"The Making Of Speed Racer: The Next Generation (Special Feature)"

I'm Larry Schwartz, the creator and executive producer of Speed Racer: The Next Generation, and I'm also the CEO of Animation Collective, the animation company here in New York City where we make the series.
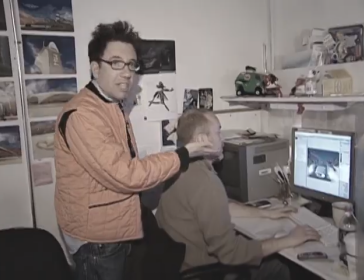0:13 We're going to take you guys on a tour of our company, and we're going to show you how we do Speed Racer. And at the end of the tour, I guarantee you, you too will be able to make your own animated television series.
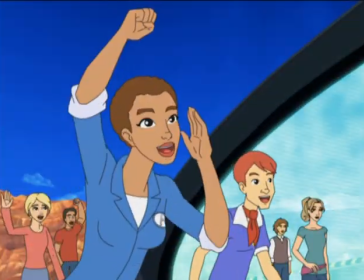0:24 Way to go, Speed! Here goes nothing.
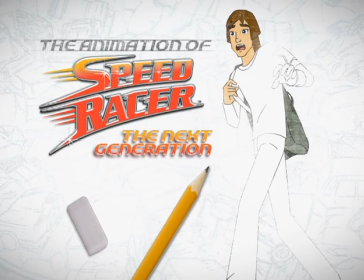After we write the script, we have to translate it to a visual that will then become the animated show.
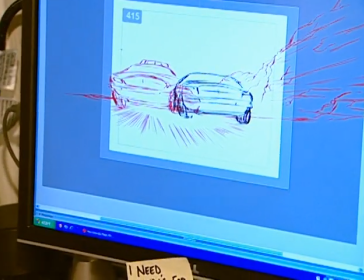0:39 The first step of that is we do the storyboard.
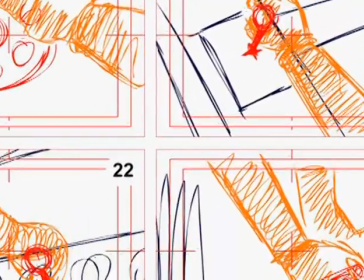0:44 And the storyboard basically looks like a comic book, and it has all the different frames and everything on it.
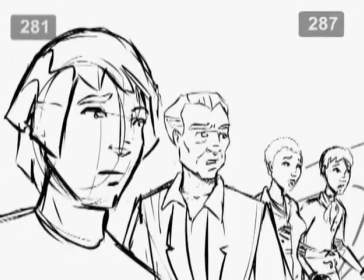0:50 Depending who does the storyboard, it can either be like really beautifully drawn, you want to hang it on your wall, or it could be really just thumbnail kind of sketches.
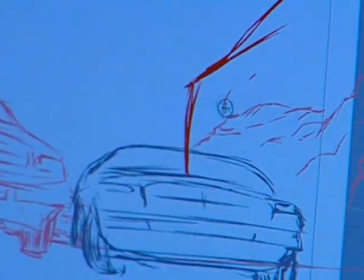0:58 Our storyboard artist takes the script and draws it out shot by shot.
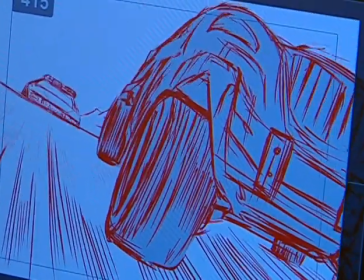1:03 This is a scene where Zyle is being chased by the police.
Excuse me.
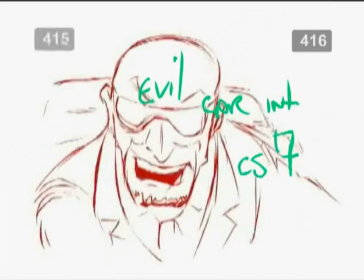1:08 Mr. Zasek and I have important business to discuss.
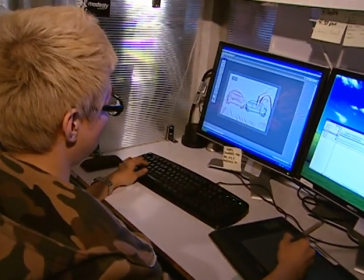1:13 Our storyboard artist is just drawing it on the tablet right here, and this is just his drawing of it, so we get all the shots and the timing.
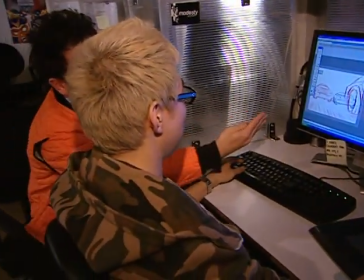1:20 So this is a great camera angle that you can see kind of happening here. And it's, you know, here's the camera down there, and here's the wheel from the car right in front,
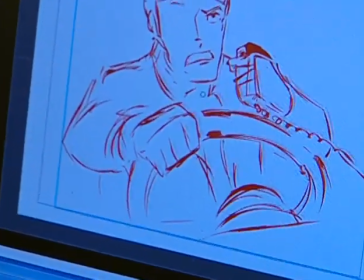1:28 and it's it kind of like heightens the action of the race scene that we can kind of really put the camera right down there and get it,
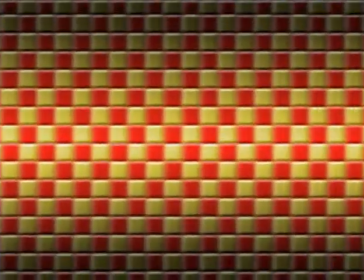1:36 which is really cool.
Nice. We can do anything we want with the Mach 6.
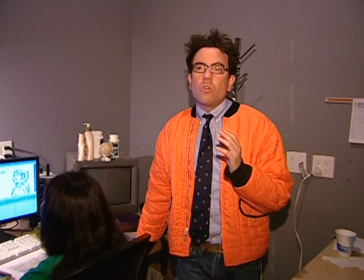1:41 No race, no rules, and if we mess up the school, who cares?
After the storyboards are all drawn, then we put them in an animatic. We make the move and we add in the voice track,
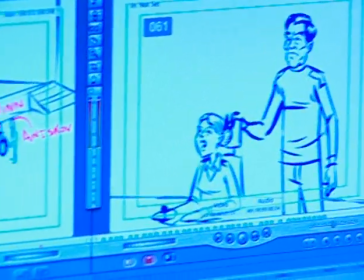1:55 and we add in some temporary sound effects and sometimes some music, and that's how we get the whole timing of it.
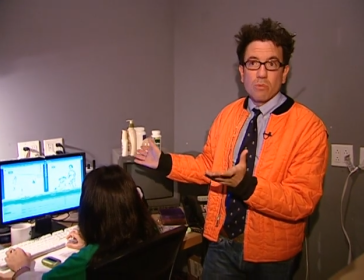2:00 So the timing of the animatic, even though it just looks a lot like the storyboard, is going to be how the actual show is then timed.
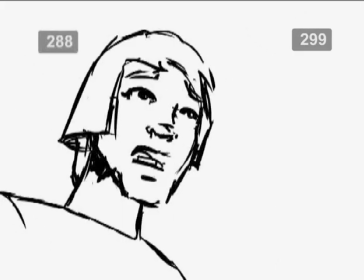2:09 Whoa! That was too close. Everyone scatter. Let's give them a bunch of targets.
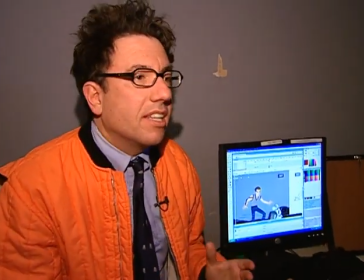2:15 So this is the layout stage.
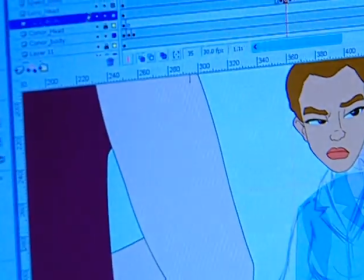2:22 We take the characters and we stick them in the different kind of key poses for each scene.
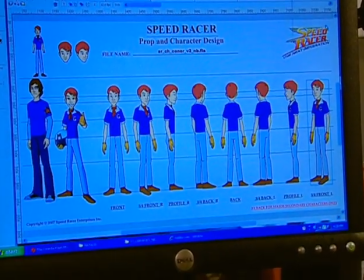2:28 In this scene, here's the thumbnail, and then we take the character and we stick it in. This is a scene where Chim Chim is going nuts and he's jumping on Connor's face,
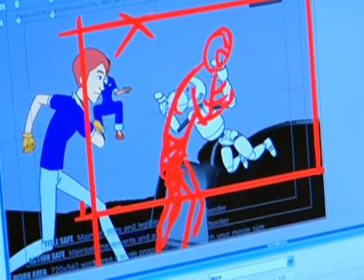2:36 and you'll see the different pieces of it, and it goes from picture to picture to picture.
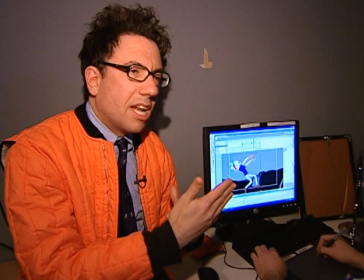2:41 It doesn't have the fluid in-between part of animation, because that is the next stage where it's then actually animated.
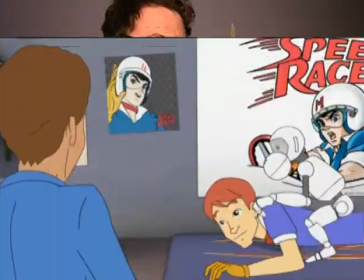2:49 You want to borrow Chim Chim?
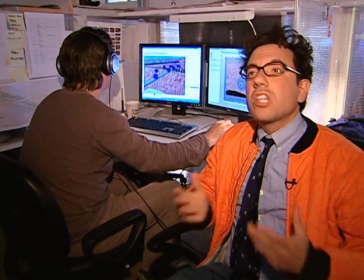2:55 Oh, that's nice.
We use two styles of animation in Speed Racer: The Next Generation.
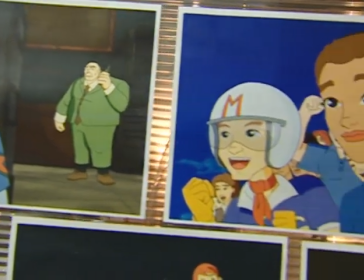3:00 All our characters are done in a 2D flat kind of animation,
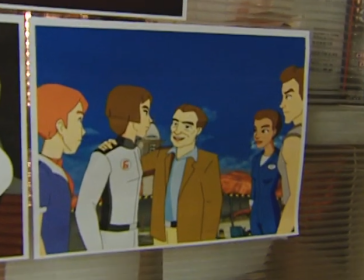3:04 which is really an homage to the original series, and they're put in an environment that's rendered in 3D.
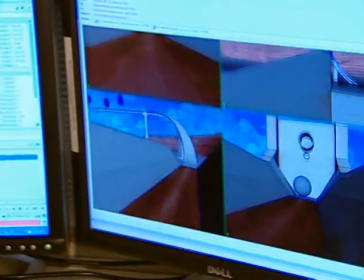3:13 This is an example of the 3D being made, and this particular thing is in the virtual track.
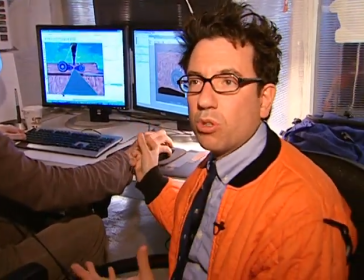3:23 We decided to do a virtual racetrack in Speed Racer,
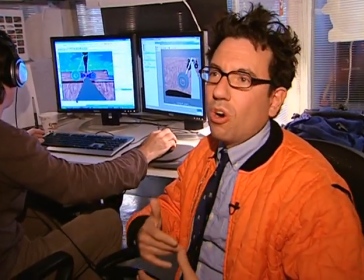3:27 so you can go anywhere and do all these amazing things that you couldn't just do on a regular track.
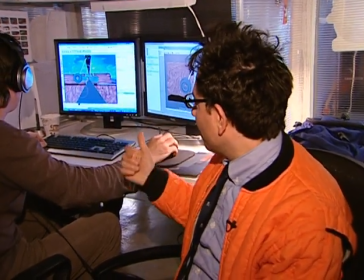3:32 And in here, I guess this is a kind of an obstacle course that Speed has to navigate his way through.
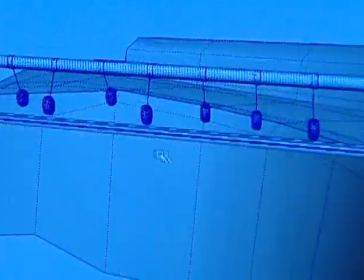3:38 So a lot of it is just wireframe things where it's being drawn,
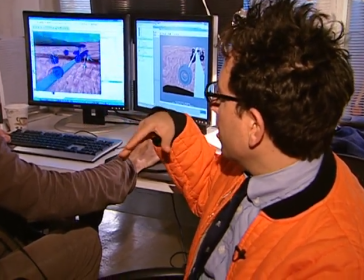3:42 and then the different stages of it where it goes from that into where it's shaded and then colored and lit into what you finally see on the screen.
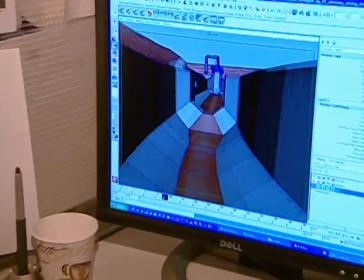3:50 Because it's this like 3D environment, instead of just having a background that's like a painted 2D background,
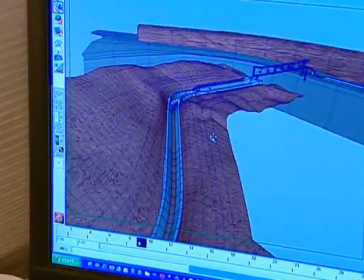3:56 we can move all around this whole thing, and it's a whole world, which is awesome.
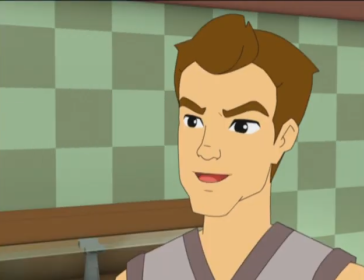4:01 Do you know the course? Yes. Do you know the obstacles? Yes. Are you a dork? Yeah. Shut up.
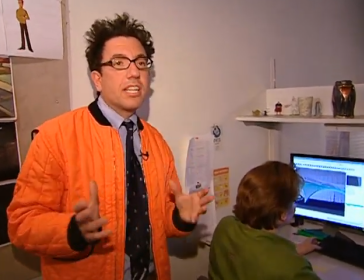4:07 So we talked about the two different styles of animation that go into Speed Racer.